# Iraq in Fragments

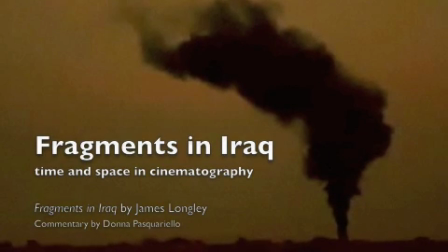0:01 The role of a cinematographer is to provide the audience with a visual perspective.
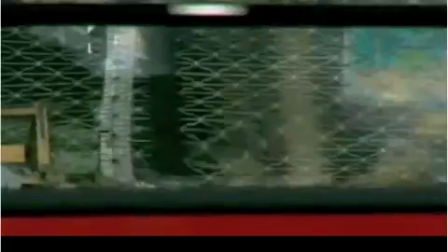0:11 James Longley is able to use transitions extremely well in his movie Fragments in Iraq.
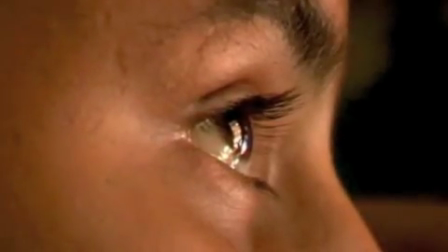0:17 This particular scene focuses in on a fan circling in the center of the ceiling, and then transitions into a small child's eye.
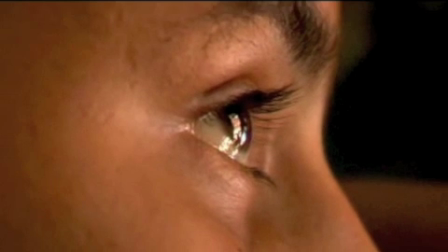0:27 The use of the extreme close-up is like a window into the soul of this child,
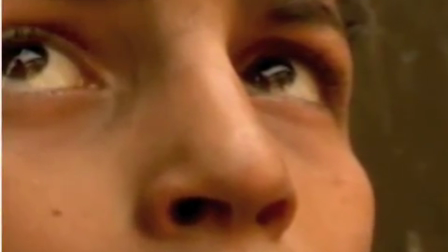0:33 and the glare of the light in his eyes shows us that he is looking beyond his experiences.
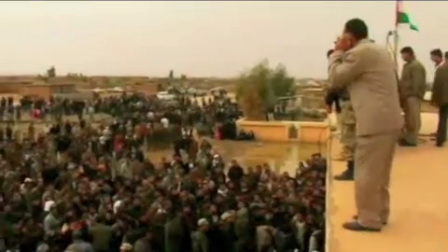0:39 This scene, looking down on top of the people, gives a feeling of inferiority.
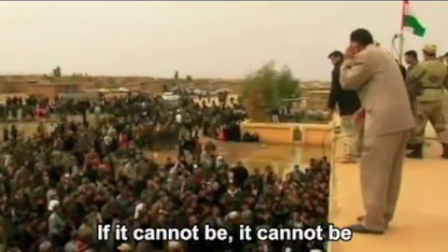0:46 The people on the stage looking down furthers this feeling.
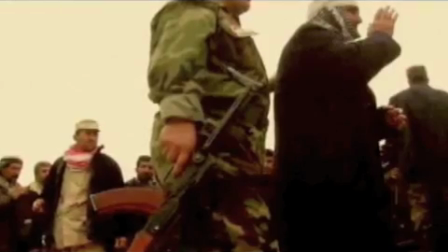0:50 Longley's use of the rule of thirds shows the child's hand pointing to the fire, and it highlights the gun in this image.
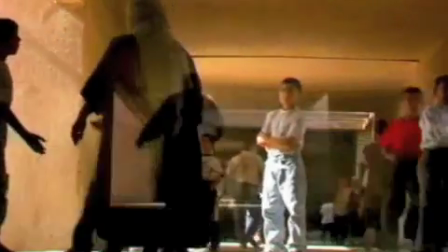0:59 His use of transitions in this clip is particularly compelling,
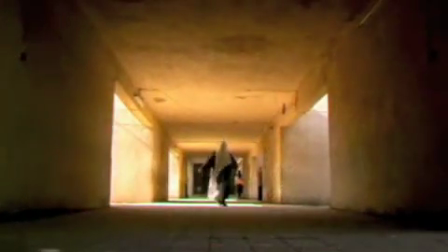1:03 as the walls become the static items as we move from the children to the empty hall.
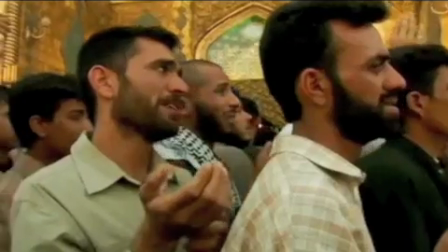1:09 We're used to scanning things from left to right, and as this scene progresses,
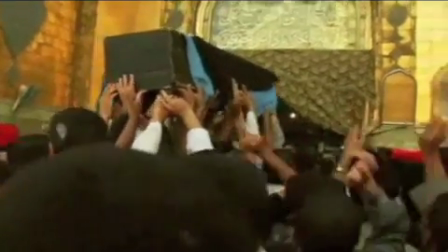1:14 it very obviously moves the coffins from left to right.
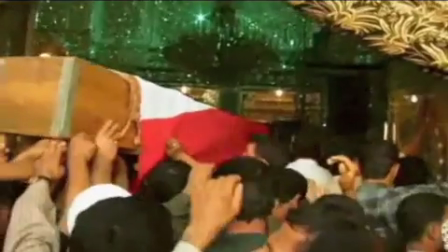1:20 And then in a
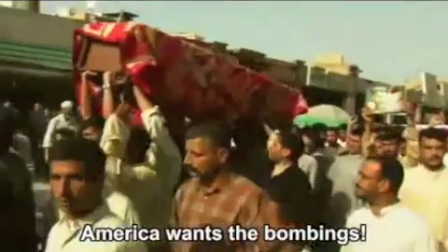1:23 attention-grabbing scene, it moves totally the opposite way, from right to left, which points out the coffin.
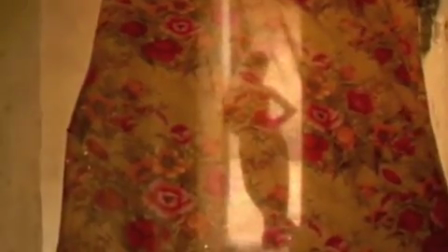1:33 This clip, once again,
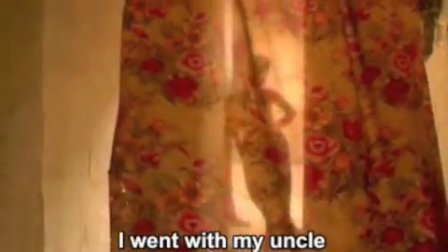1:36 demonstrates the rule of thirds, and the dark stripes of the curtain direct our attention to the center stripe of light where the child stands.
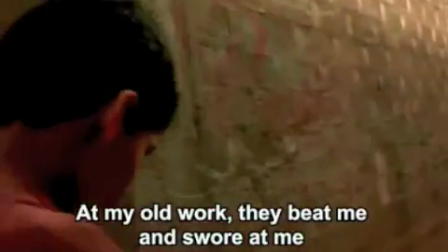1:44 And again, moving from left to right, through space and through time,
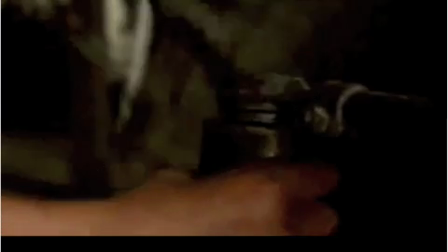1:49 the main character is moving from one position in his life to another, moving on to better situations.
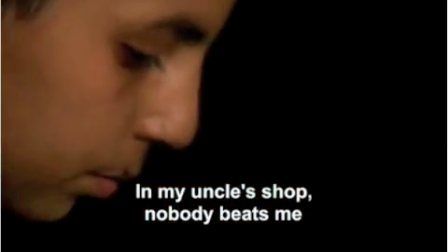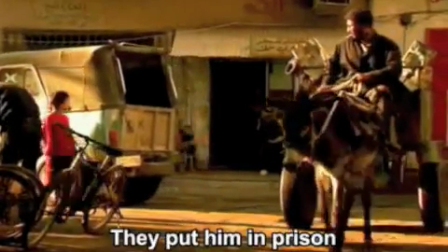2:04 This brief scene demonstrated time with the bicycle, the donkey, and a car.
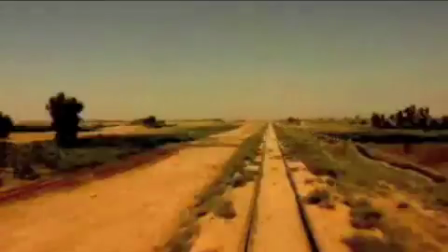2:11 And probably the best scene for me demonstrating a movement through space was the train image.
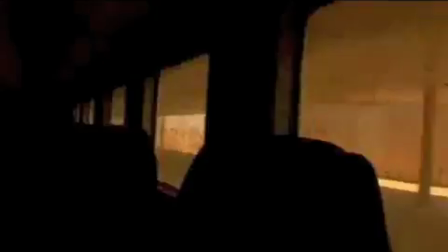2:18 The bullet hole looking at the petrol tanks moving to the side,
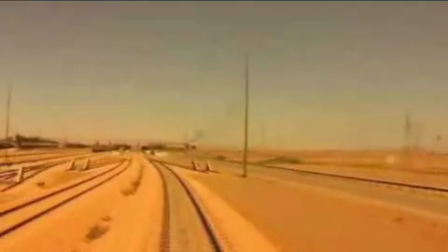2:24 with the static sand moving up through what I would call rule of thirds.
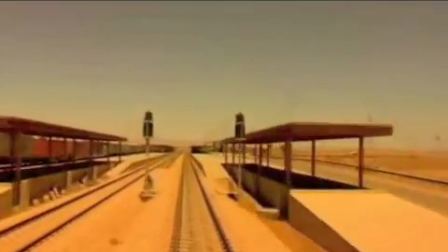2:30 The lines of the tracks draw our attention to the future as it slows down and arrives at the station.
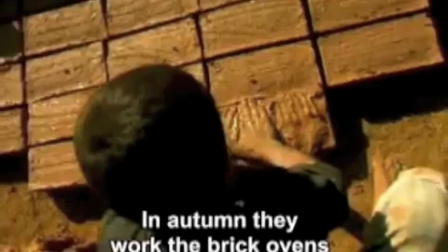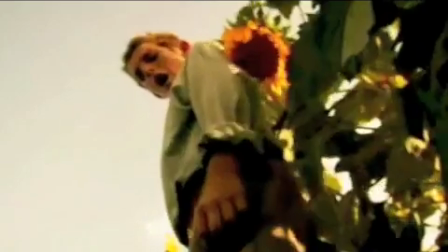2:44 This series of clips creates a very different image. The light on the flowers shows off a much different scene than that of the city.
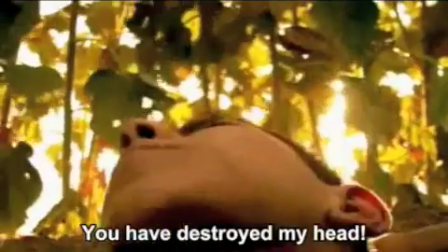2:52 The shots looking from the ground up to the children creates almost heroic images,
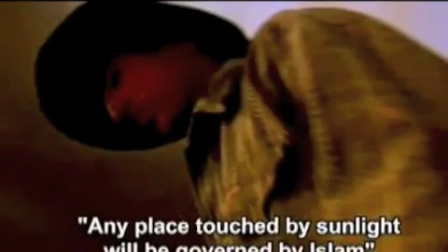2:59 as they seem larger looming down over the camera angle.
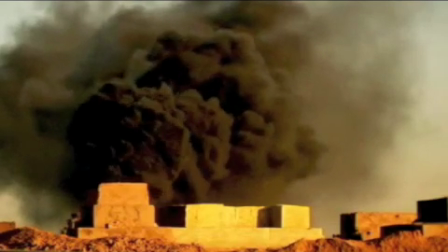3:06 Once again, the smoke moving in the rule of thirds through the center of the screen.
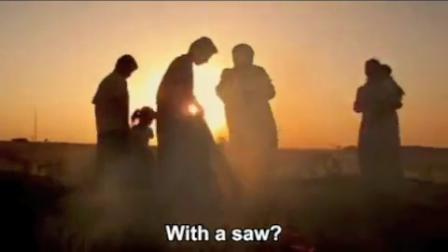3:12 And finally, the most poignant scene for me was the final one of the movie,
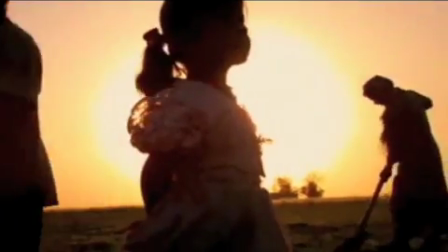3:18 with the sun glowing in the center and using the sun to transition to the child,
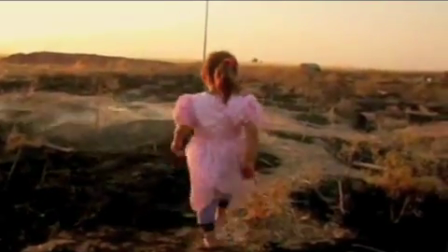3:22 and the child in the pink dress against the desolate ground with the smoke rising up.